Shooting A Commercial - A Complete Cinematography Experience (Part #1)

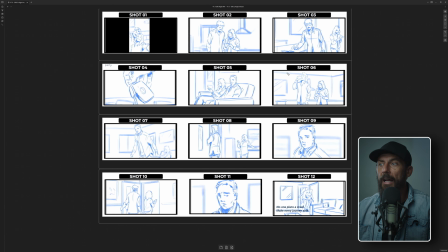So now I need space either side of these shots.
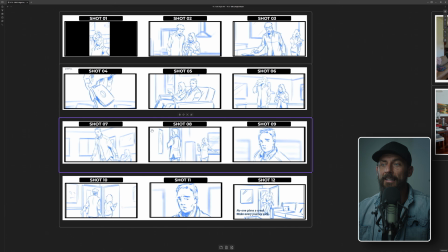I need enough space to be able to fit in the actual equipment, fit in the lighting instruments. So we've got 270 degrees of lighting. We've got nighttime interior. We've also got this shot. Like immediately I'm thinking here, I need to ask about this.
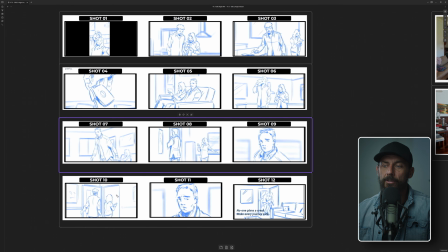I need to ask if this is the angle that we're going to choose, because if you know anything about
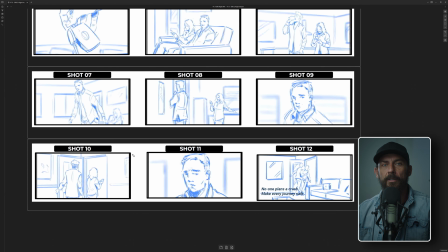interior shots on location, there is nothing more difficult than someone opening a door to the exterior environment, because then we have to balance what's inside versus what's outside. This is a challenge because we don't want something just flat, right? If it's nighttime and you just have flat black outside the window, that's going to be a bummer. We don't want flat.
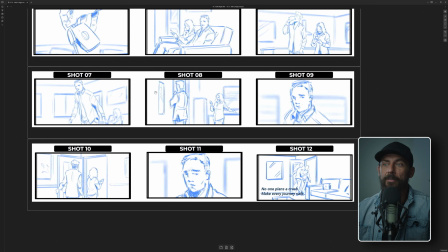We want depth. And the way that you create depth is through lighting, and lighting takes time, okay?
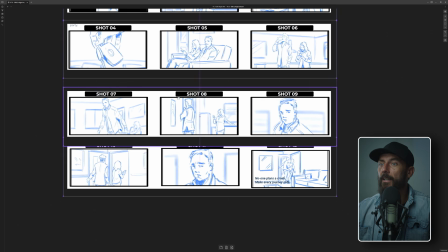So initial look at the boards is, it's not undoable.
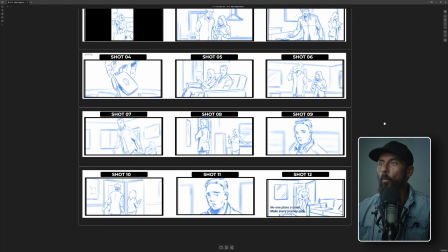It's just going to be a challenge because we have such a wide area to cover.
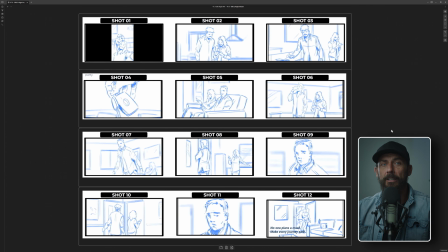And if I want to do pools of light, I need really dark walls so that we don't see all of the ambient spill. The other thing that I automatically know, which is counterintuitive to what most people would think or the way that most people might approach it, is that because it's a nighttime interior, you might think,
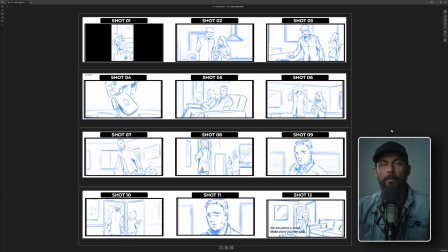oh, I'm going to go higher ISO. So I'm going to need less level. I'm going to use the sensitivity of the camera. We were shooting this on 2 Alexa Mini LFs, which you can ride up to 1600 to 2000 ISO pretty easily and not see any of it. So maybe you're going to push the ISO so we don't need that much level in here.
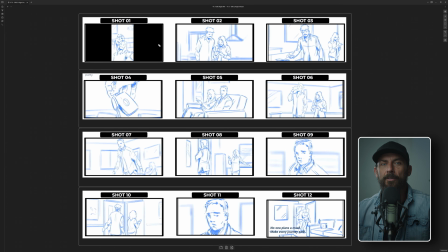That's the opposite way that I think about it, because if you don't push a lot of light into a space, what ends up happening is you get bleed everywhere because you're working at such low foot candle levels.
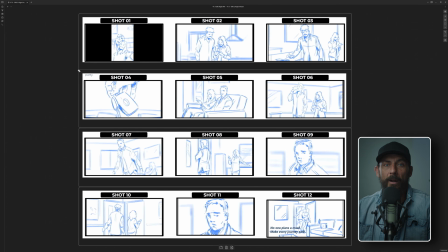And if you're working at low foot candle levels, just a tiny bit of ambient from anywhere, from any leak, from a camera battery, from anything, can just light up an entire corner. So I'm thinking there's not really an exposure challenge. Let's see, in the widest shot, like let's say this one.
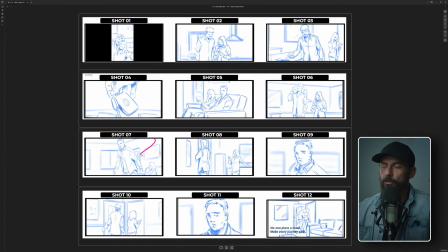So this has 2 exterior windows plus a door in the background. Okay. If we have 2 exterior windows and a door in the background, I'm not really fighting anything. There's nothing, the point of control in this space is going to be me. So I get to set it to whatever level I want. And I'm going to set it much, much higher.
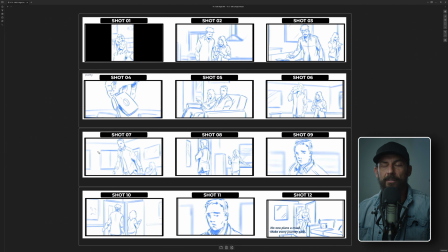I'm going to push lots of foot candles in here so that I can separate the values from the bouncing on the wall to whatever I put outside those windows. I know I'm probably going to want shears. I know I'm probably going to want curtains, again, to create as much depth as I can.
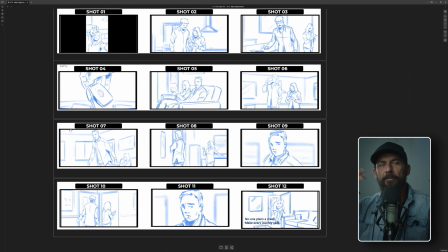These are the things that I'm thinking about before I've even seen the location, before I've seen anything. And I know that realistically, so we've got an iPhone shot, we've got this 2 shot, which can be done the same time. So shot 2 and 6 are essentially the same shot. 8 can be done the same time as 6 and 2.
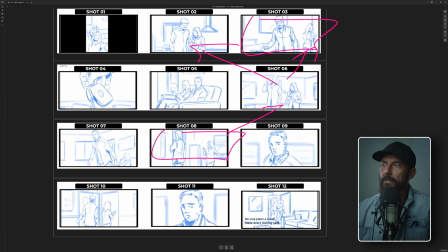And probably 3 is also a B camera shot. So that's 4 out of the 12. A third of the shots are all the same take. Okay, that's pretty easy. This insert, that's a shot on its own. That can be done fairly quickly. I can probably do this with 1 camera and then get the stand up.
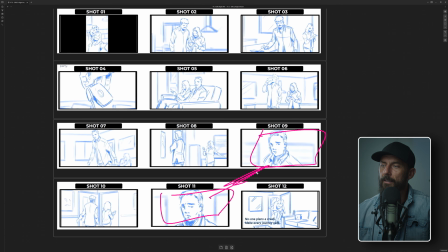And because this is a dolly shot, this is a push in, same line. So this shot, these 3 are probably the A camera and this is the B camera. So really, already, it's only, this is 1 setup. This is another setup. That one's set up as well.
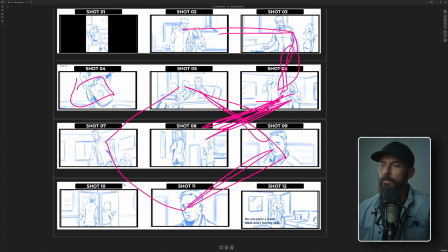So that's 2 setups. The insert and the exit is probably 1, right? Because this is A camera, this is B camera, just off to the side here. You can imagine B camera on just on a longer lens getting that shot. So that's 3, and then the iPhone shot 4. Okay, so now we're down to 4 setups. That's much more manageable.
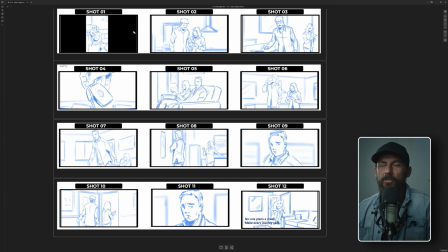Okay, 4 is good. Problem is, we have to be quite wide. We got to be really wide for this one. And we're going to see the entire room, basically. That's what we're saying. In shot 7, 8, and 12, we're going to see the whole room. Please let the location be good. Please, let's make this easy.